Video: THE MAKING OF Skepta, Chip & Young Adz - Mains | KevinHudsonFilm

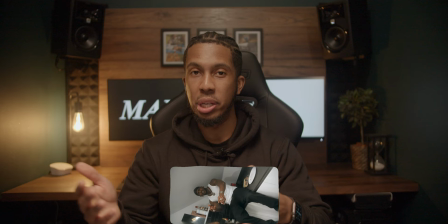153s
so just quickly this was the first time working with skepta i had met him a couple times before this but this is the first time working with
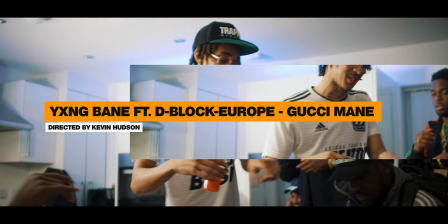161s
him i think like the second working with young ads i think prior to this we had done young bane him and dirt by lb the the
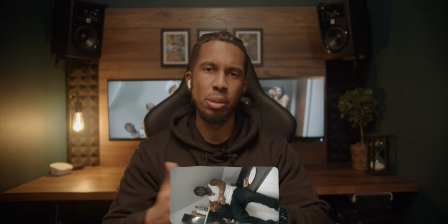168s
gucci main song yeah i believe it was that one and then this yeah i can't remember how many times i've worked with chip but i didn't really have to do much direction to be fair the guys are all seasoned artists they literally came alive as soon as i switched on the camera and
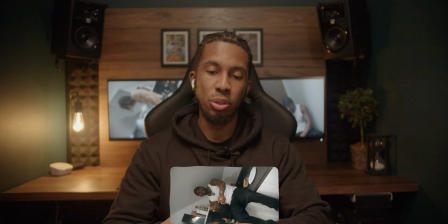186s
said action so yeah the kitchen scenes were kind of skeptic and as it seems we kind of divided the apartment up into like three main bits and this was the ads and sceptre scene
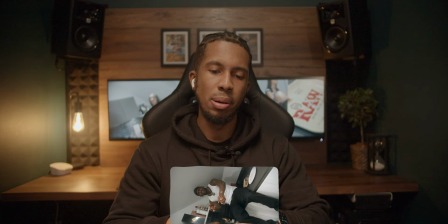201s
we've got a living room scene and then there's like a hallway scene that um you'll see throughout the video
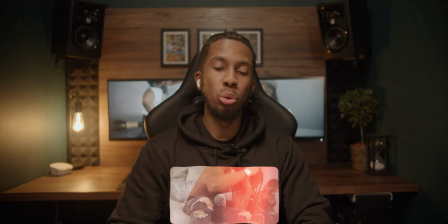206s
criminal pick me now i got large amounts but i need a different account so with the editing of this video because it
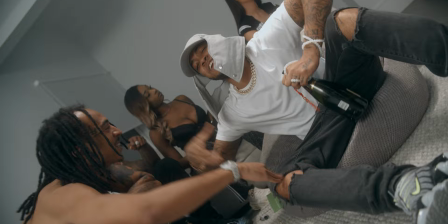214s
was all done in an apartment and there wasn't much going on like it was literally just the guys performing because like i said we couldn't really do much more being that
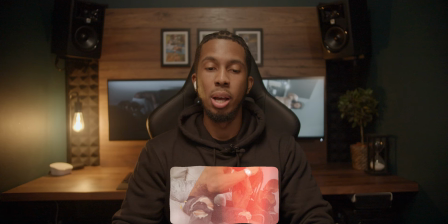223s
the times was getting shut down i knew i had to bring this video to life and like i said with the nsg options video i don't feel like i had enough footage to do so i knew it was going to be a lit video and everyone's going to watch it because of like the three titans that are on the song but visually i like my videos
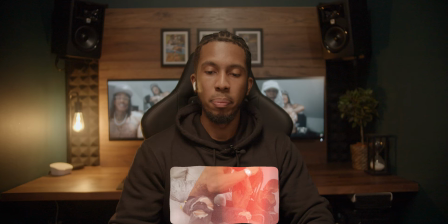242s
to do as much talking as the song does so yeah i went away and literally took a good 10 to 12 hours editing this and when say hours i mean straight hours at the computer not moving and chopping this
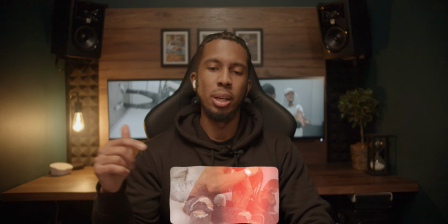258s
up and i remember on the day for some reason i was watching an nsd video on the screen and skeptic mentioned something about ah
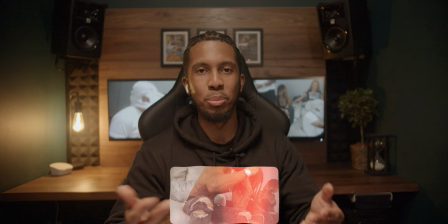266s
who's the guys that shoot these nsd videos um we need stuff like that in the video i'll let him know that it was me that did it and it
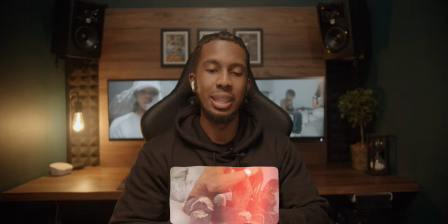273s
was like all right cool since you said that i'm gonna have to go extra hard with these edits and bring
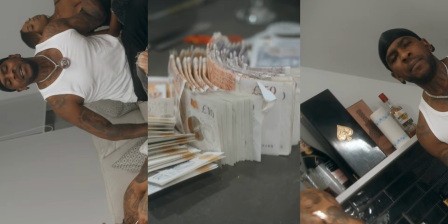278s
this video to life because being as you've recognise that as a thing in the NSG videos,
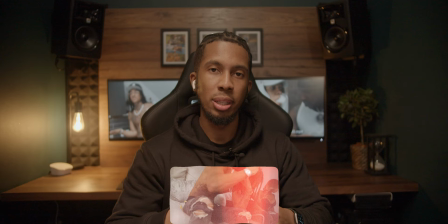283s
I need to incorporate something similar in this video.
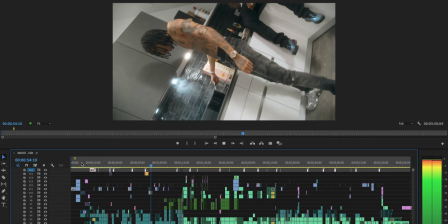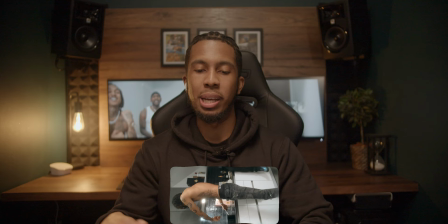294s
When you do get the chance to plan and you replicate what's being said lyrically in the visual,
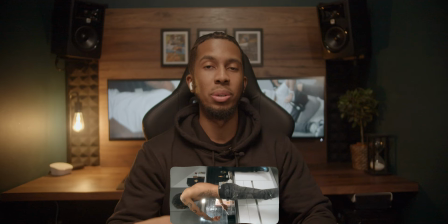300s
it always helps paint a picture of what they're saying and 9 times out of 10, the artist is going to say yes to it if you write it in a treatment,
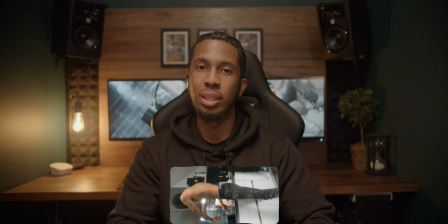308s
if you've written what they're talking about it just shows that you've listened to the song and you've taken it in
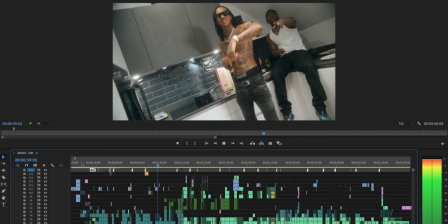314s
and understood the assignment i guess if
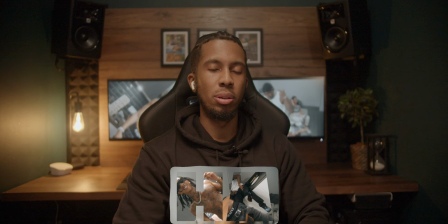320s
i go back um to that ad-lib high another thing that i like to do in my visuals is bring out what's being said on the track and sometimes i'll do it by putting the lyrics on the screen and sometimes it'll just be one word ad-libs like this and i feel like it
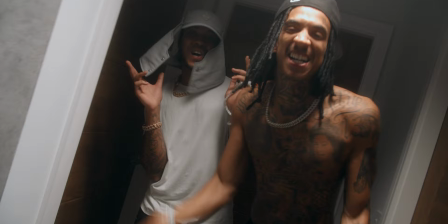338s
really helps one bring a visual to life to the audience taking what's being said in the ad libs because sometimes you can miss it because
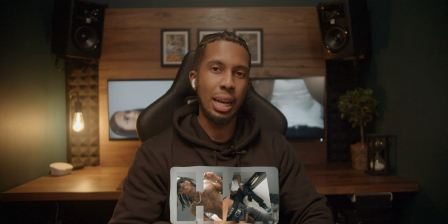346s
like the beats jumpy or you're listening to the lyrics more than the ad libs or whatever it might be so visually i like to try and incorporate ad libs on screen by writing them out and doing an effect like this where you can clearly see it but it's not super overwhelming well i
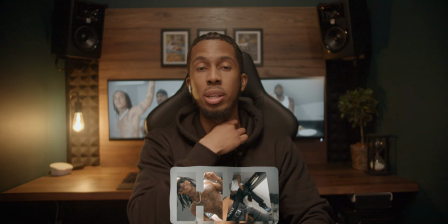364s
guess this one is because it's taking up the whole screen but it's still the footage, you're still seeing the footage. I do try and do it when I can and when it suits the song.
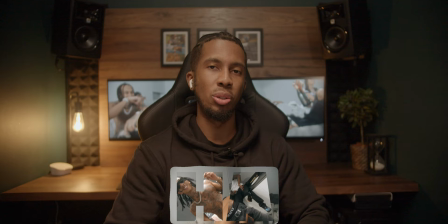372s
It doesn't always suit every song and it doesn't suit every video.
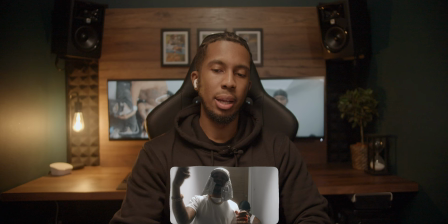378s
If there was anything I could change in this video, it would probably be this scene here.
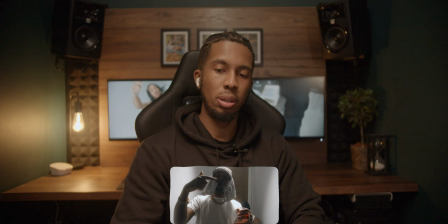384s
And it's for me, it's the lighting.
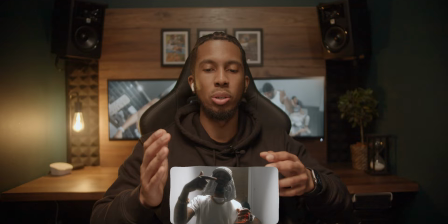387s
I probably would have used a different light or try
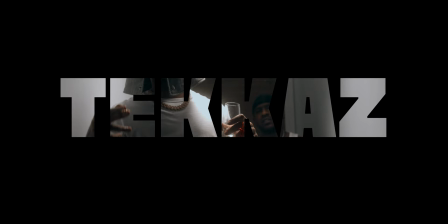392s
and um shape the light a bit better because at the moment i feel like it is slightly overexposed on his hat i would have tried and i would turn the light down
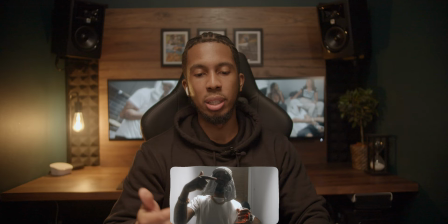401s
but with that you start to obviously lose light in the scene
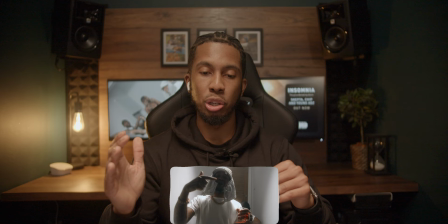406s
so what i would have liked to have done is probably put the light higher and try and keep it off the
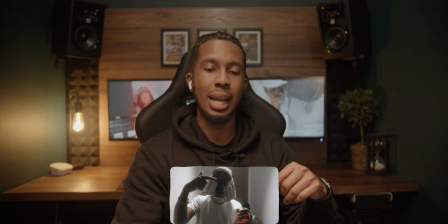413s
walls just so we're not getting um this overexposed hat and and the light leaks on the wall
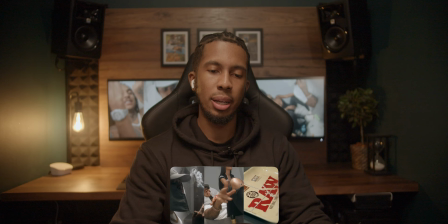425s
these effects here i don't think i'd done them prior to this and although i said i wanted this to have the nhg style of edits i wanted to have a unique element to this as well and this was pretty
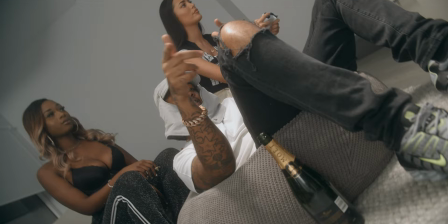440s
much it having the three um bars throughout the um video and adding different
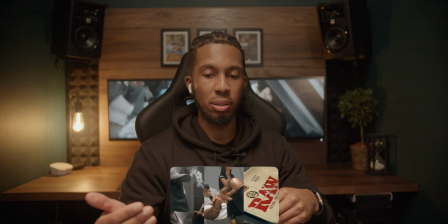447s
clips in it and what also that helped me replicate is obviously having three
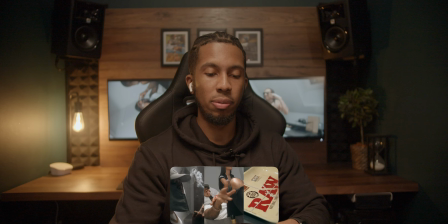452s
people on the track at the beginning of the song if i go back quickly
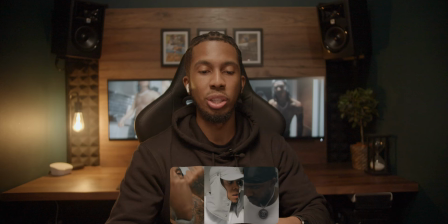457s
you'll see i've started the video like that and you're seeing ads
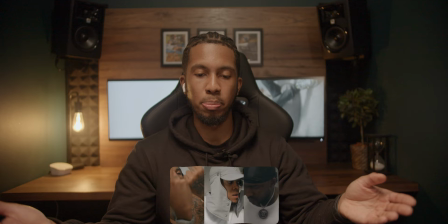462s
chip and sceptre and it kind of yeah it's basically that three guys on
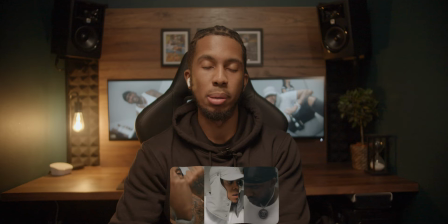468s
the track and that's what those three bars kind of represent all three of them having their time to shine and
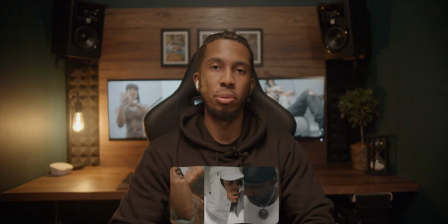473s
me visually just making that a thing throughout so
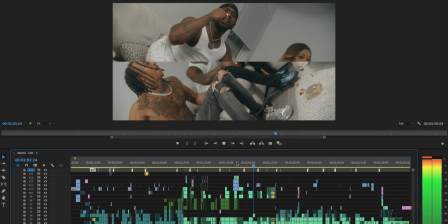478s
as i said before i
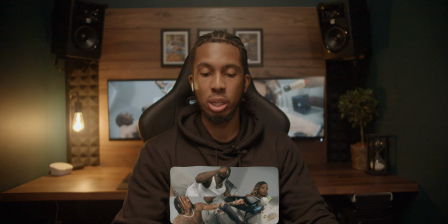483s
like my videos to progress again because i didn't get as much footage as i would like to be in that we shot this all in the one location um i really tried to utilize skeptic scenes throughout because he's got two verses so we see him at the beginning and then we're seeing him again here um
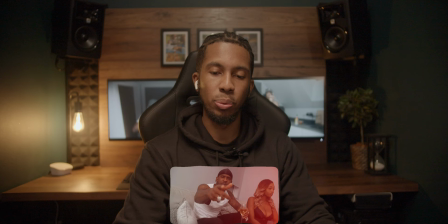502s
in the beginning he's obviously in the kitchen and by the time we get to this verse
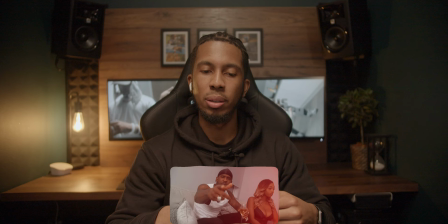507s
i've incorporated so we we're just seeing him in the living room and we're seeing him with chip and yeah with that i feel like
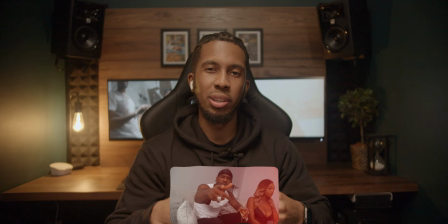516s
with the subtle kind of changes in sets even though it's all in the one location
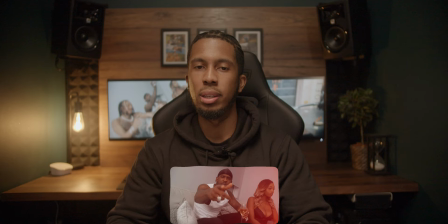521s
the video progresses a little better and it's not like you're watching the same
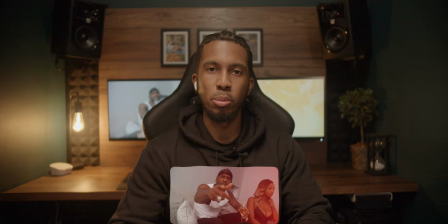525s
thing throughout the whole video even though it is yet the same location and the same kind of look it is progressing a little bit and going into other videos where i've got a bit more time to plan and prep i'll always try and do that i'll always try and make sure that what
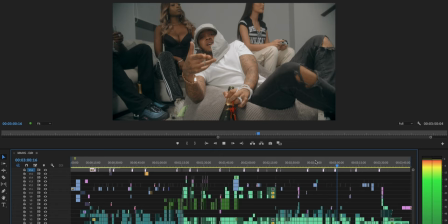540s
you're watching in the beginning half of the video is not the same thing that you're watching at the end like i mentioned before
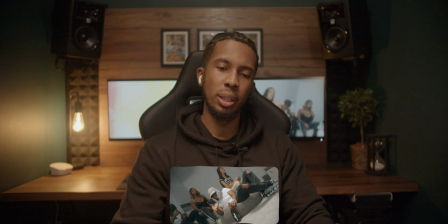549s
with the video as you watch it through the kind of color scope is very black gray and white like they're wearing all three of them are wearing yeah those those tones um white top black trousers or gray
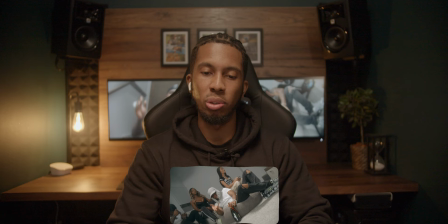566s
trousers and and gray or black trainers so with that because there weren't much color to work with i really made sure that the skins popped so or the skin tone popped throughout yeah all the people that were in the video
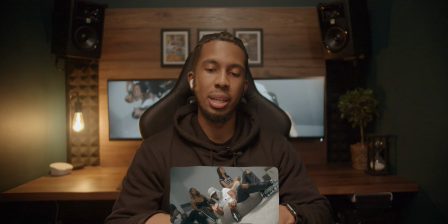582s
basically so yeah i went in and kind of it was easier to mask out the
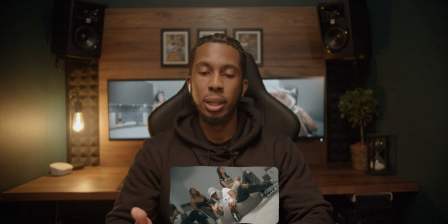586s
browns and the beiges and everything when i was grading this and just
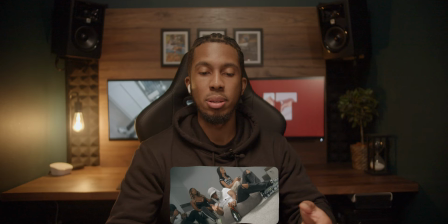591s
boost them up a little bit just so yeah they're they're very prominent throughout because otherwise yeah it is
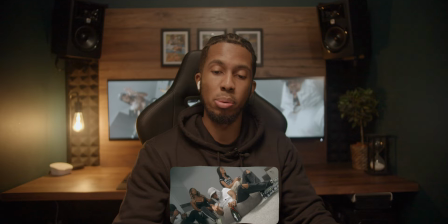600s
pretty much very great in in the video throughout because there's not much color that is mains by skeptar chip and young ads and yeah there wasn't much that went into this video but i feel like this was a key moment in my career being that i got to work with yeah Skepta Young Ads and Chip on a legendary project which was Insomnia